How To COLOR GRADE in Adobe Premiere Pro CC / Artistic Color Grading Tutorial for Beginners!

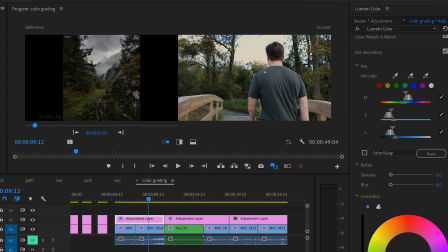So again, taking the eyedropper, I'm going to try to get that blue.
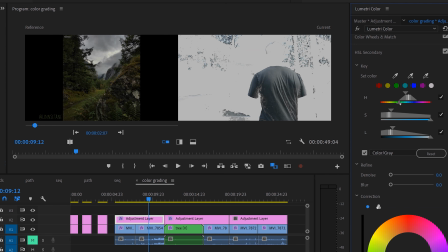Alright, I can't seem to grab the blue from the sky. So what I'm going to do is I can see a little bit of the reflection on his shirt.
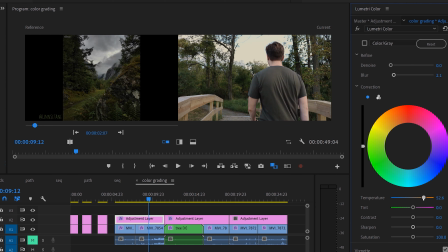So I'm going to grab that instead, and that's going to give me all the blues. Press the button again. Okay, and then I really don't want any blues in this, so I'm actually going to put my temperature slider just about all the way up, exactly all the way up.
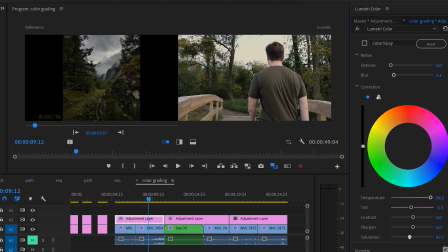And just to give it a little bit more green, I'll just put the tint down a tiny bit. Alright, and then I'm just going to lower the saturation just a tiny bit as well, since the colors look a little weird to me, and I'd rather it be more gray. I think this is going to be my finished grade.
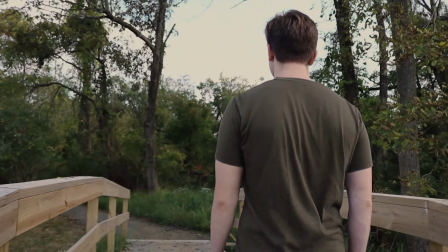The colors are more similar, it's a lot warmer and also kind of more desaturated in certain places,
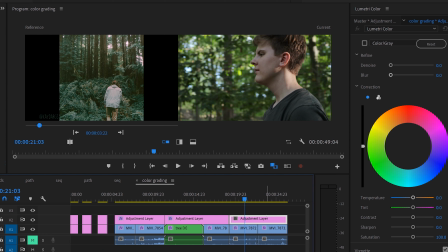but still a lot more contrasty than the last grade we did. And for my last grade, I'm going to be using this photo by Kay Dargan as a reference. She always puts a lot of really cool colors in her photos,
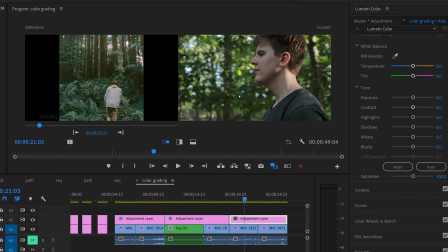so I've kind of recently in my own photography been messing with trying to do edits like hers, and I thought it would be interesting to try to incorporate that in a video as well. Okay, so the first thing I'm going to do again is to just go to my temperature meter, and right now I'm mostly going to be focusing on the background and matching that to the background of her photo.
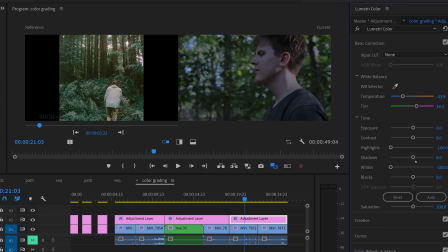So I'm going to put my temperature down, and then I'm also going to put my tint up. And so I know when she edits her photos, what she usually does is puts the highlights all the way down, whites all the way down, shadows up, blacks up. And this will kind of get you that image I was talking about before, where it's just a really flat image that you can pull colors out of. So we're going to start with that. And I'll put the contrast down. Let's put the contrast all the way down, just to start as well.
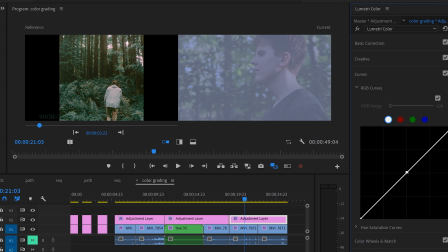And obviously this looks really bad right now, but it'll look better, I promise. And so Kay's big thing that I kind of learned from her and watching her edit photos was the way that she used the curves panel. And what you want to do is just pin the center, and then you could start making your curve.
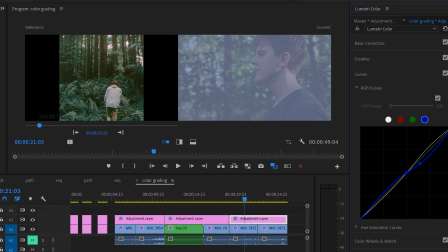So I'm going to add a little bit of contrast. I know I just kind of got rid of it, but we're just going to add a little tiny bit. And then I'm going to go over to my blues. And again, we're just going to pin the center. So I'm going to move the blue to like there for right now. I'm going to go into my greens.
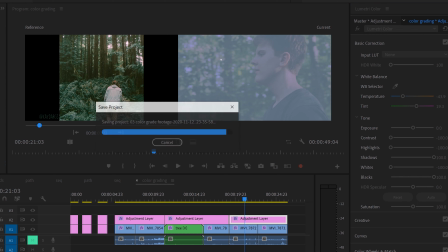It looks like the green down. That might be kind of the color we're dealing with.
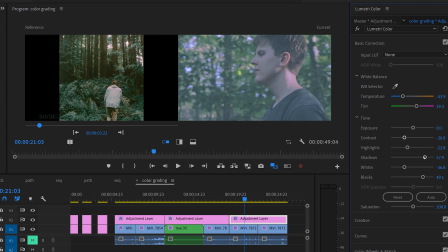So I'm actually going to go back into my basic correction now, and I'm going to kind of let up on some of the highlight, shadow, contrasty things because it seems like they're really overpowering the color that I'm adding.
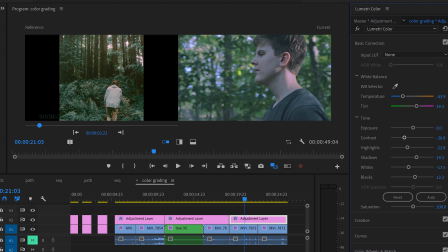Okay, so you can see the colors are starting to look a little better. Just as a reference, if I were to uncheck the curves, that's kind of what it's doing. Just sort of making the greens pop a little more, making the blues go a bit more pink, which kind of matches in here.
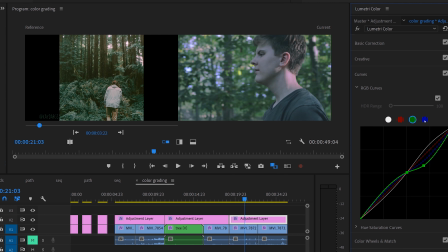And yeah, I'm going to put the saturation down a little bit, since the first photo doesn't have a ton of saturation. I'm going to go back to my curves for a second. I want to add a tiny bit more contrast, so I'm just going to up this a little bit more. And I'm just basically going to bring the green and the blue both down
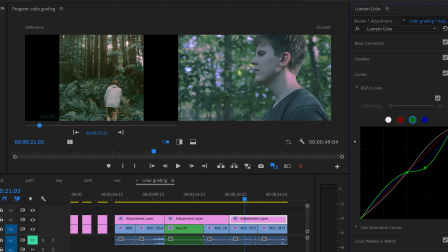a bit more, since I'm liking the color that's coming from that, but I want a little bit more of that coloration. So let's say I'll leave it there for now. And from here, we're starting to see that all the coloration we're putting to get our background closer to the background color in our original photo is really negatively impacting our skin tone.
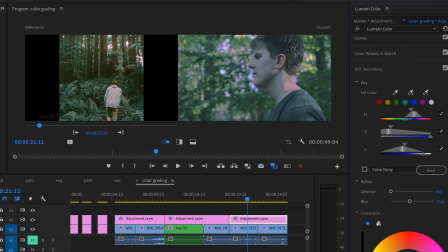So I want to go in and edit that skin tone so that it looks more realistic.
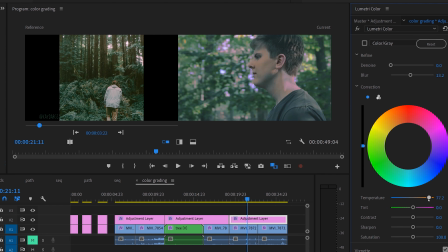So we're going to go to our HSL secondary, and we're just going to click on the skin tone. So first thing I want to do is up the temperature to give him that more natural skin tone.
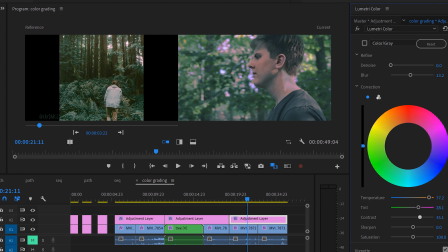And I also want to up the tint, bring it more towards pink, since he was going more towards blue and green. So we're taking it away from blue and green. I'm going to put the contrast up, just because that's going to give me a bit more color.